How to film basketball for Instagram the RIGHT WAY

I just want to make sure that the player in the video is as clear as possible for if I want to stabilize, do effects, and I just think it's a cooler look. But you can do this technique for yourself and then decide wherever you want to continue to over crank or not.
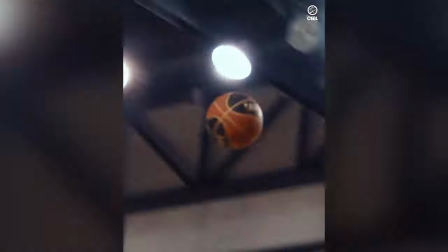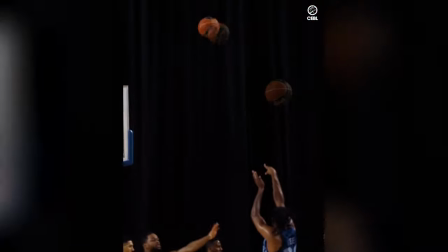Let's talk about in-camera transitions. So I'm just going to move back a little bit here so you can see what I'm doing, but I like using a lot of in-camera transitions like zoom-ins, whip pans, that type of thing to cut clips together when I'm filming.
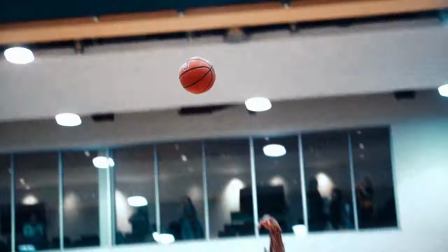And essentially what I'm trying to do is create a motion blur in my image, impactful moments, so that I can hide a cut in the motion blur and transition from one clip to the next. So say a player makes a pass to a shooter and then the shooter puts a shot up. I'll be focusing on the point guard who's got the ball. he passes the ball and then whip the camera to the shooter and the shooter makes the shot but when I whip that camera I created motion blur in the image and if I had a cut in the motion blur that occurred while the camera was moving it's going to be really hard to notice so knowing that I have a clip where I have motion blur going from the right side to the left side
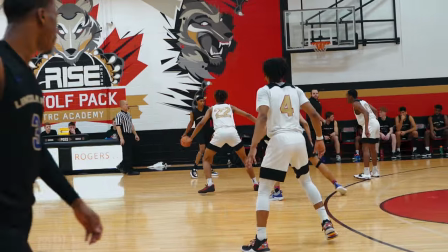I can film another clip in the game maybe of somebody dribbling the ball where I'm filming them for a few seconds
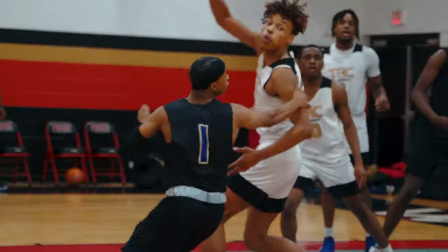and then I whip the camera from the right to the left. Now I have the shot of someone dribbling,
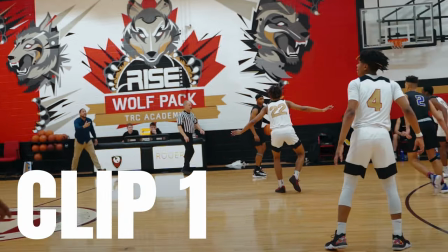you whip the camera from the right to the left and I can cut that shot during the motion blur and
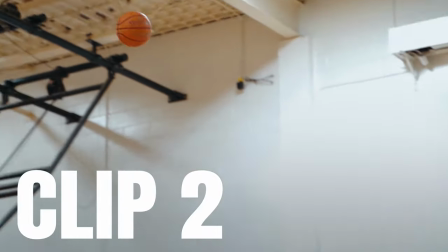blend it with the shot of someone shooting the ball because I have right to left motion blur in that as well.
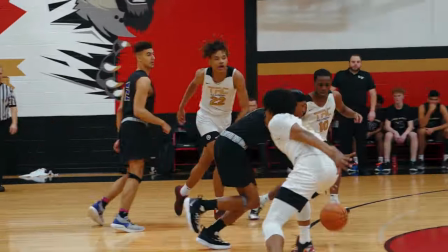You cut both those shots on the motion blur, you stick them together, you don't need to do any fancy effect,
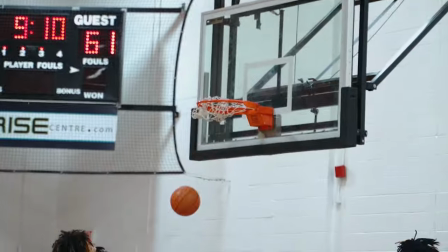it's a straight cut but because the motion blur makes the image all distorted and you can't really tell what's happening, when you play it back it looks like you're seamlessly whipping from one shot to the next and when someone's passively watching a video on social
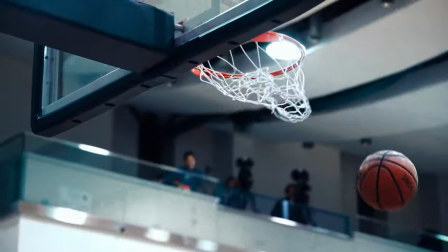media this is a really good way to blend your shots together so that it just seems more fluid you can also do this by creating motion blur zooming the camera in or out there is a whole bunch of ways you can like do these in camera transitions the whole idea is that you're just creating a blur to fill the frame or at least hide the cut and then you can start putting these clips together and it makes your edit move a lot faster than if you're just hard cutting all the time. Not that there's anything wrong with a hard cut, but this is a nice alternative that can make your videos stand out a little bit.
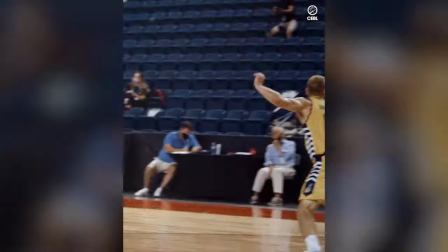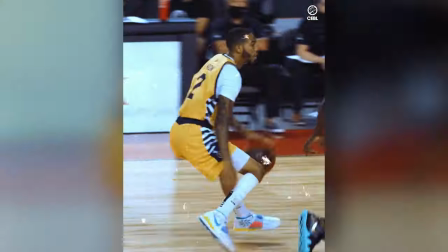Finally, if you're shooting for Instagram, you're probably wondering, should I shoot vertically for Instagram? Say I'm going to make a reel, or should I shoot horizontally? And personally, I think that most of the time you should be shooting horizontally.
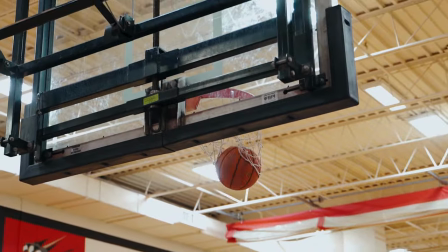And the reason for this is that players, when they're playing basketball, are moving very quickly from side to side, but they're not moving very quickly up and down.
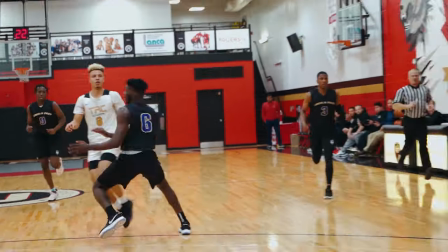It's also very predictable when somebody is going to jump and move up and down.
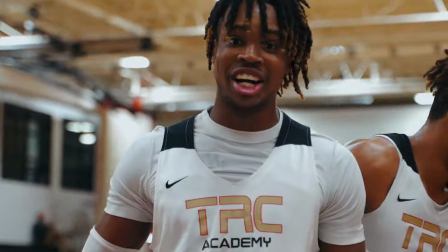So if you're filming vertically and someone moves side to side really quick, you don't have a lot of room on the edges of your image to kind of keep them into the frame. And if someone makes a sudden move that you're not expecting, they can fully exit your frame and then you've just lost that data. If you film horizontally, you have more room on the sides to compensate for somebody making a quick move from one side to the other so that you can keep them in the frame and then reframe it later in post. And at least you still have the data of that person in the shot.
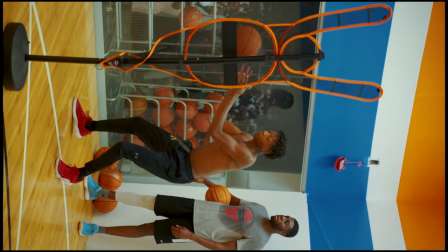The one time I think you should film vertically is if you're filming in a controlled environment like a workout where you're telling the
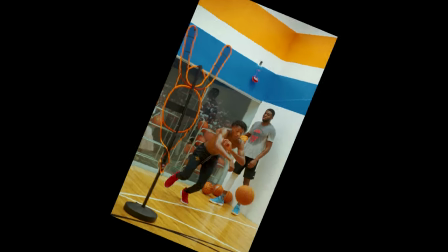players what to do or they're doing a drill that's super repetitive and they're doing the same action over and over and over in a practice.
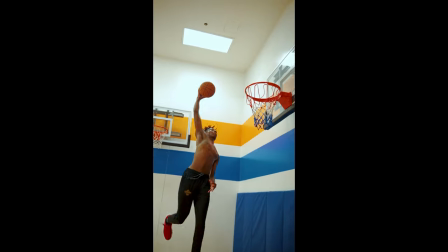At that point it becomes very predictable to figure out what the player is going to do so you can afford to film vertically and still keep them in the frame.
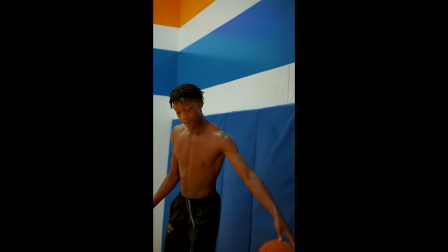If you're filming a live action game and people are moving around all over the place I personally wouldn't because feel like I would just miss too many shots and it's too risky. So I recommend film horizontally, you'll miss less moments, you'll get better footage but there's moments where you can film vertically and it really just depends on your comfort level and experience with shooting basketball videos.